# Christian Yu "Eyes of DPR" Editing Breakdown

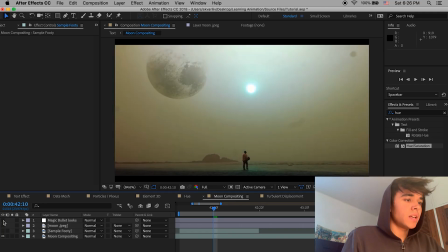14:08 compositing it is I mean books can be written about compositing it's it's very difficult to do properly well not really but depending on what you want in this clip we're doing something very easy and that's what DPR
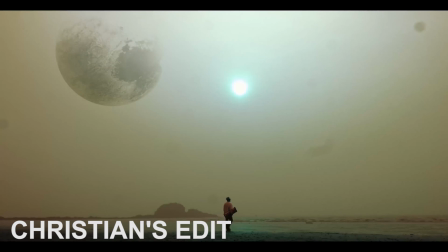14:27 Ian does as well so and this is a clip of cream just walking towards the beach and we see this moon right there okay that moon is huge obviously it is not there but it looks pretty realistic I'd say um of
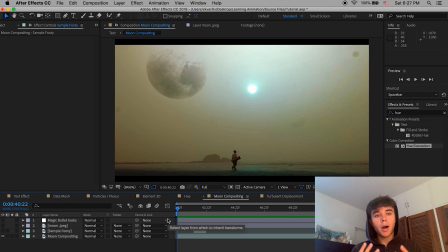14:44 being input in there through the effects and that's what's called compositing um so
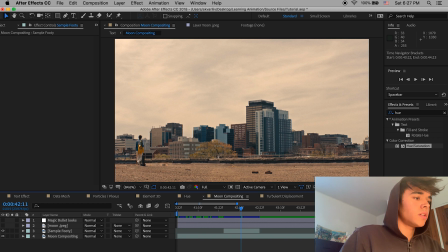14:49 how do we achieve this all right so here is our sample footage it's similar clip there's just a guy walking towards these buildings open sky so it's a perfect clip for inputting this random moon so what you need to do is just go online and search up find a random moon jpeg picture
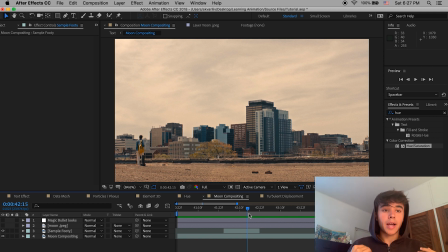15:08 preferably a transparent background so you wouldn't have to key out the background or color graded usually people will have green screens for bigger production projects but for our purposes so i have this moon and
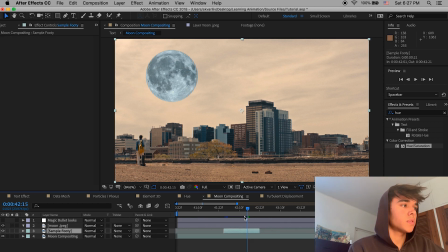15:24 right so there's my moon it's just chilling minding its own business right there so that doesn't look very i mean that doesn't look very good i okay by the way i scaled
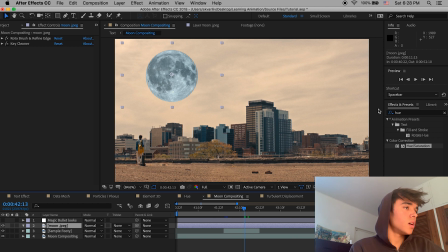15:35 it and positioned it to fit um the top left very easy to do and that doesn't look very good though does it so we
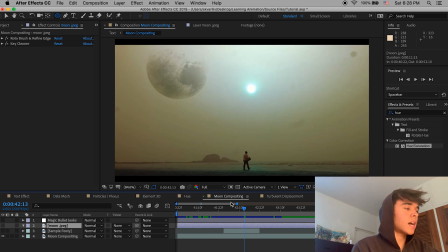15:44 want to make it so like ian's video it's kind of fading out because you wouldn't see all of them at the same time so how do we do that
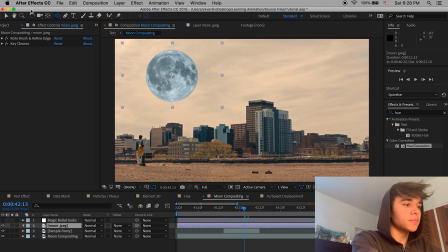15:53 so we just go back to our moon jpeg and we're going to add a mask going to the ellipse tool up here we will just create a little mask around like that that looks not too bad actually but
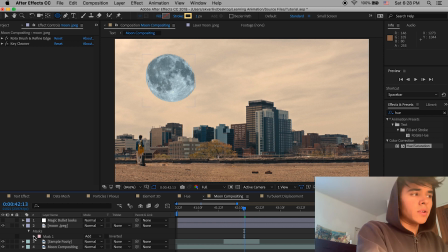16:10 it's still not totally realistic it's not really fading into it is it so we
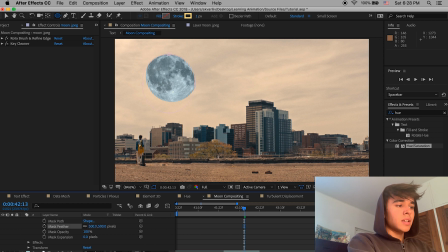16:15 go to open up our moon jpeg go to mask and then we'll add a feather so let's add 500 pixels that looks better because it looks like it's now fading there's like clouds overtaking it possibly um there's an obstruction division which
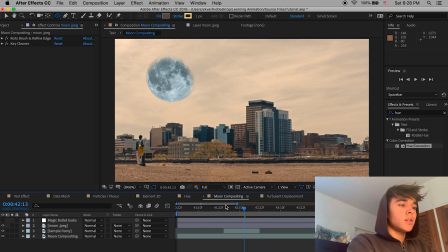16:30 is much more realistic with that or atmosphere is um okay but it's looking at this clip it's not entirely finished yet because it just doesn't look too real now this is something to keep in mind
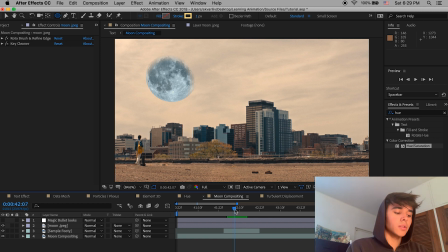16:48 when you're shooting the film if you want to composite it later you just need to pay attention to colors because you want the colors of your shot to match that of your the image you're inputting
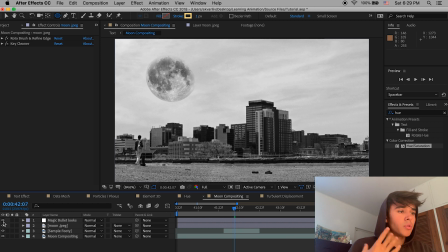17:01 but um that can be achieved through color grading so i just added a magic look looks which is another plug-in but it's just basically i added a black and white color correction to my footage and that looks really that looks great now it looks very
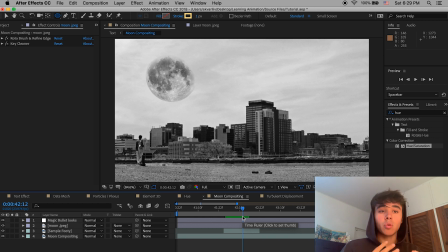17:17 real i mean it looks like there's just a huge moon it's very surreal it's it's it's interesting and it creates
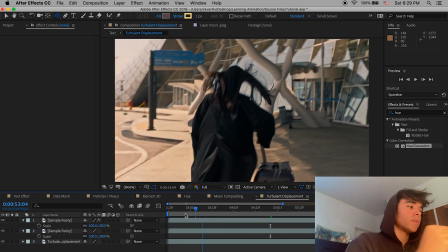17:25 an interesting atmosphere for the film that's how you do that okay on to the next effect all right